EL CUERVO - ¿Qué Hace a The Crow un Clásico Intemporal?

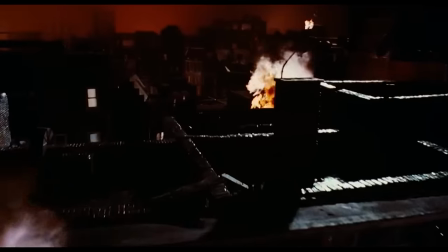Este es un cuento de hadas oscuro filtrado a través de la estética grunge y gótica fusionada con el corazón de los 90.
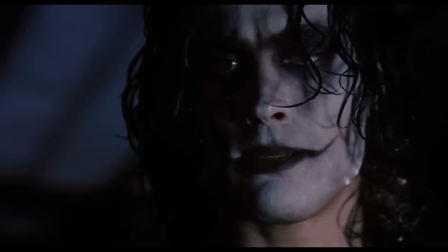Piénsalo, el rey deja que sus hombres se aprovechen de mujeres y roben. Un humilde campesino debe enfrentarse a dicho rey y vengar a la princesa.
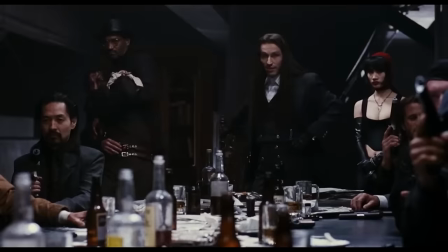Tenemos un final de pelea con espadas en lo alto de una iglesia. Incluso Top Dollar lleva ropa de época.
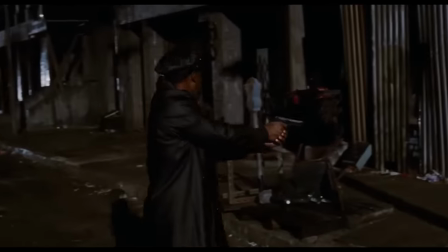Y terminamos con un beso. Pero en este cuento de hadas siempre está lloviendo. Todo está en decadencia urbana y los problemas se resuelven a la antigua.
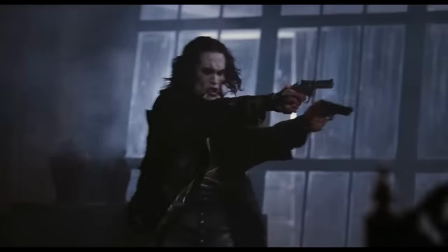Con bonitas armas disparando a cualquier cosa que se mueva o respire.
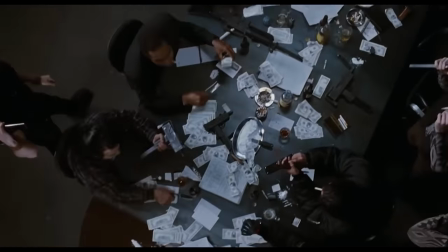Ok, esta escena comienza con una toma aérea con Dolly que muestra el poder y el tamaño del villano y sus secuaces.
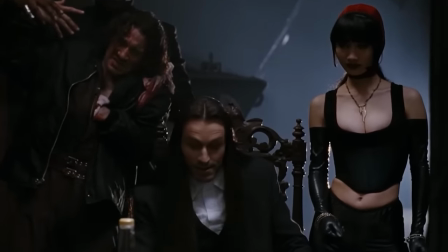Skank está herido y en custodia del principal ejecutor y criminal, Grange, interpretado por el gran Tony Todd.
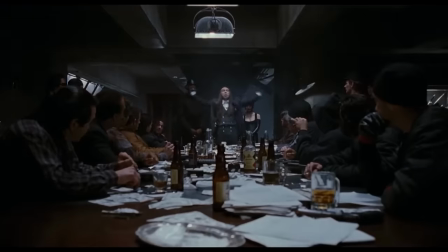Mientras Top Dollar enseña su carnada como muestra de fuerza para la celebración de la noche del diablo, pues la simple codicia es para los aficionados.
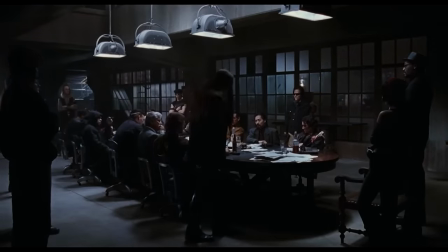Esto es desorden, caos, esto es anarquía.
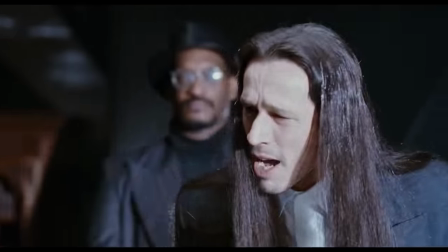Bueno, pero si soy honesto, es un discurso sorprendentemente motivador e inspirador, ya sabes, puesto en la mente del señor tirano psicópata.
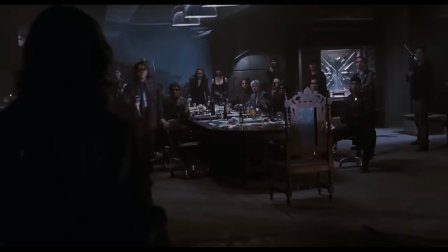Pero luego entra Eric con un estilo como ningún otro, y su entrega es tan directa.
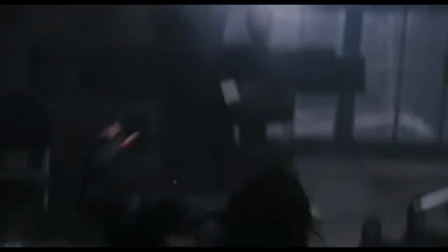Y justo a partir de aquí, esto se convierte en un tiroteo al estilo de Hong Kong.
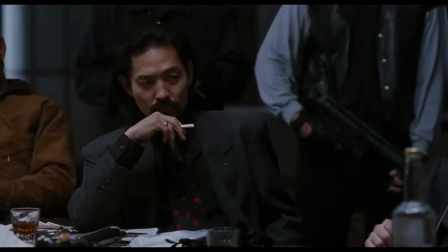Y aquí está el ejemplo ideal del tono de esta película. Es genial, pero es sombrío a la vez.
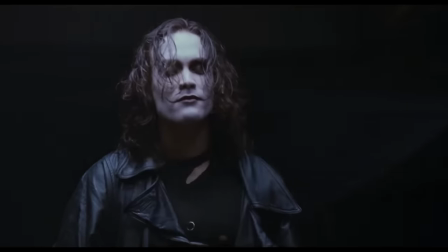Es atractivo y bien filmado. Además, muestra lo impecable que se ejecuta el humor a lo largo de la película.
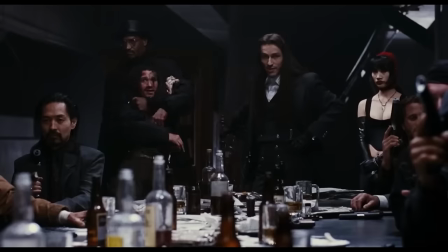El cuervo constantemente me hace reír, pero jamás me deja olvidar de la gravedad de la situación.
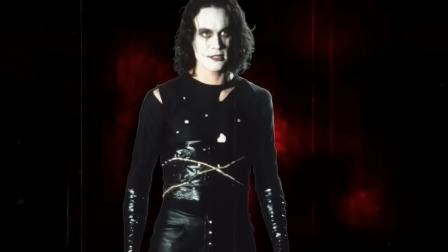Creando al personaje Bueno, por supuesto, no podemos dejar de lado la creación del personaje del cuervo.
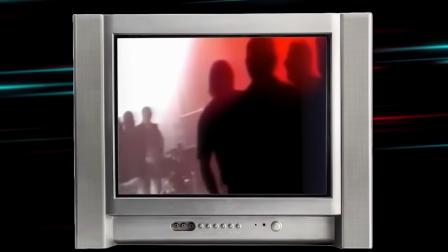Aquí es donde la tragedia necesitó habilidad e innovación para honrar el legado de Brandon Lee. Su entrada al apartamento utiliza elementos de la anterior escena de Eric en el callejón.
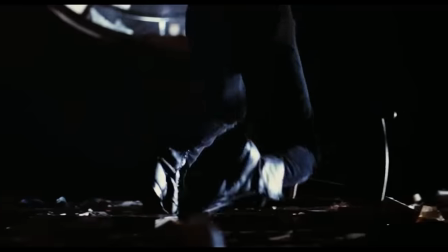Vemos muchas tomas en primera persona, tomas desde atrás y otros trucos para cubrir el rostro del doble.
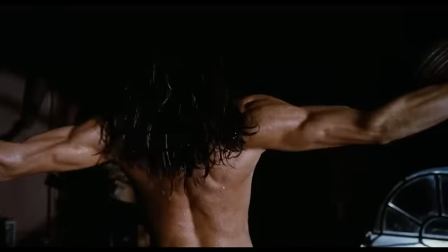Como escena, esto es crucial. Es la escena que vende la película y esta solución no quita nada narrativamente. De hecho, es una de las mejores escenas de la película. Esta icónica toma utiliza una composición digital del rostro de Brandon sobre su doble de acción.
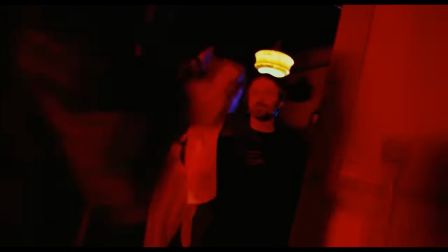Pero veamos esta escena en términos de narrativa. Hacer que Eric recuerde su vida y se vea abrumado por una intensa emoción paralizante,
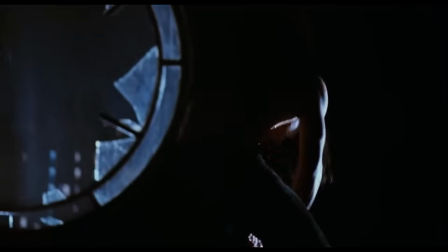creando ese ego de vengador a través de la ira pura, es algo que se logra perfectamente en esta realidad ligeramente alterada.
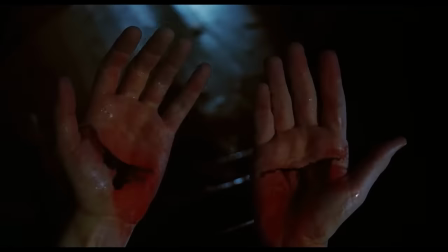Pasa de encontrar y usar sus poderes curativos de una manera muy exagerada,
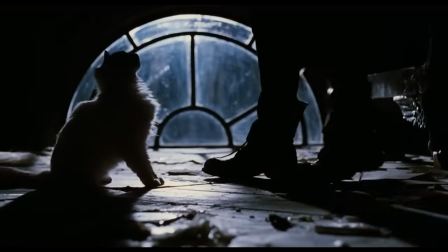a pintarse la cara agresivamente e incluso a tomarse un pequeño descanso para acariciar al gatito.
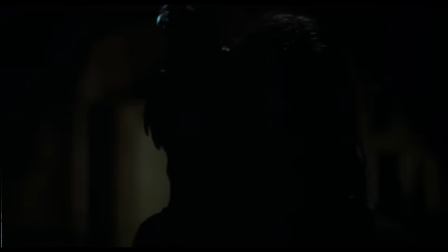Y todo esto acompañado por Burn de The Cure es una escena genuinamente hermosa,
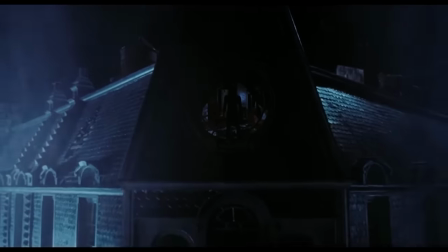cuyas exageraciones se encajan perfectamente en la estética urbana y gótica.
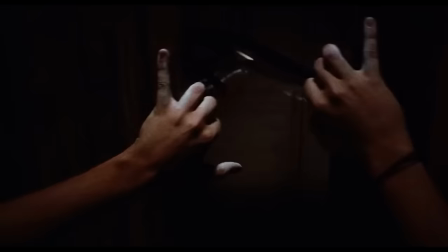Es la escena que establece su tono cultural, resumiendo la vibra de la película tanto en sonido como visualmente.
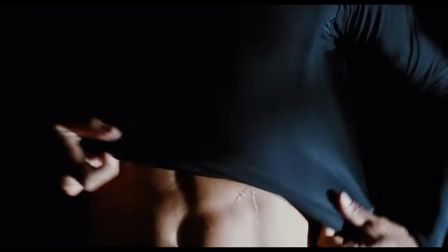Ahora, por supuesto la música en esta película es objetivamente perfecta.
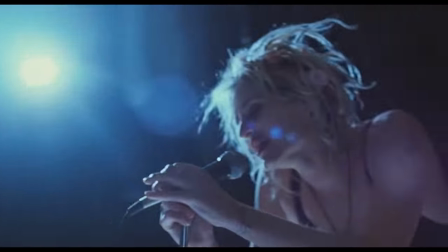Sé que hace mucho tiempo que tiene el crédito de ser una gran banda sonora, pero esta es una de las muy pocas que se mezcla tan impecablemente con el mundo ficticio.
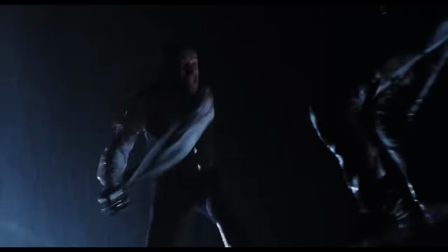Claro, hay muchos otros momentos icónicos aquí. La pelea final con Top Dollar, Eric usando su dolor y sufrimiento como arma,
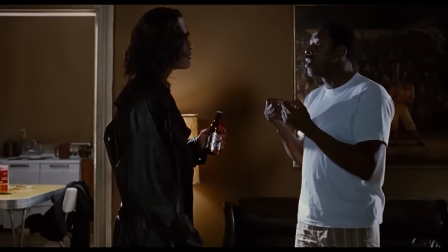y una escena que debería haber estado en esta lista es el dulce momento cuando el personaje de Ernie Hudson se abre a Eric,
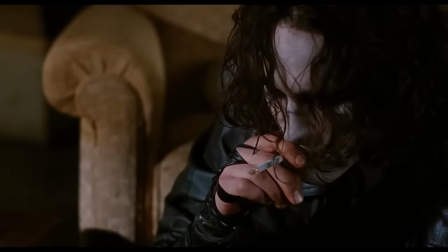la escena termina con él prescindiendo de las teatralidades y simplemente saliendo como si fuera uno de nosotros.
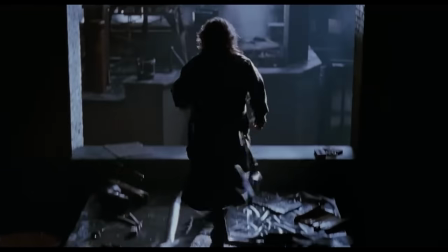El Cuervo siempre ha sido un recuerdo de la infancia para muchos de nosotros.
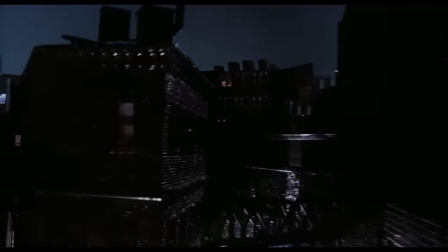Cuando pasabas el rato, quizás con tus amigos en los pasillos de la tienda de videos y rentando esta película una y otra vez,
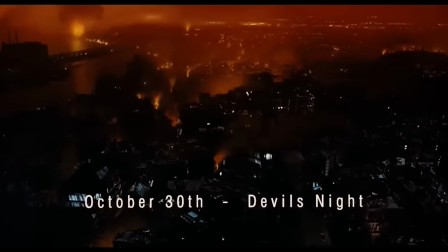puede que haya sido la película que nos enseñó sobre el poder de construir mundos a través del estilo.
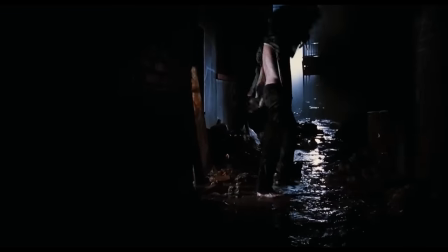Es un rayo en una botella en el sentido más cinematográfico, todo de alguna forma funcionó a pesar de tanta tristeza.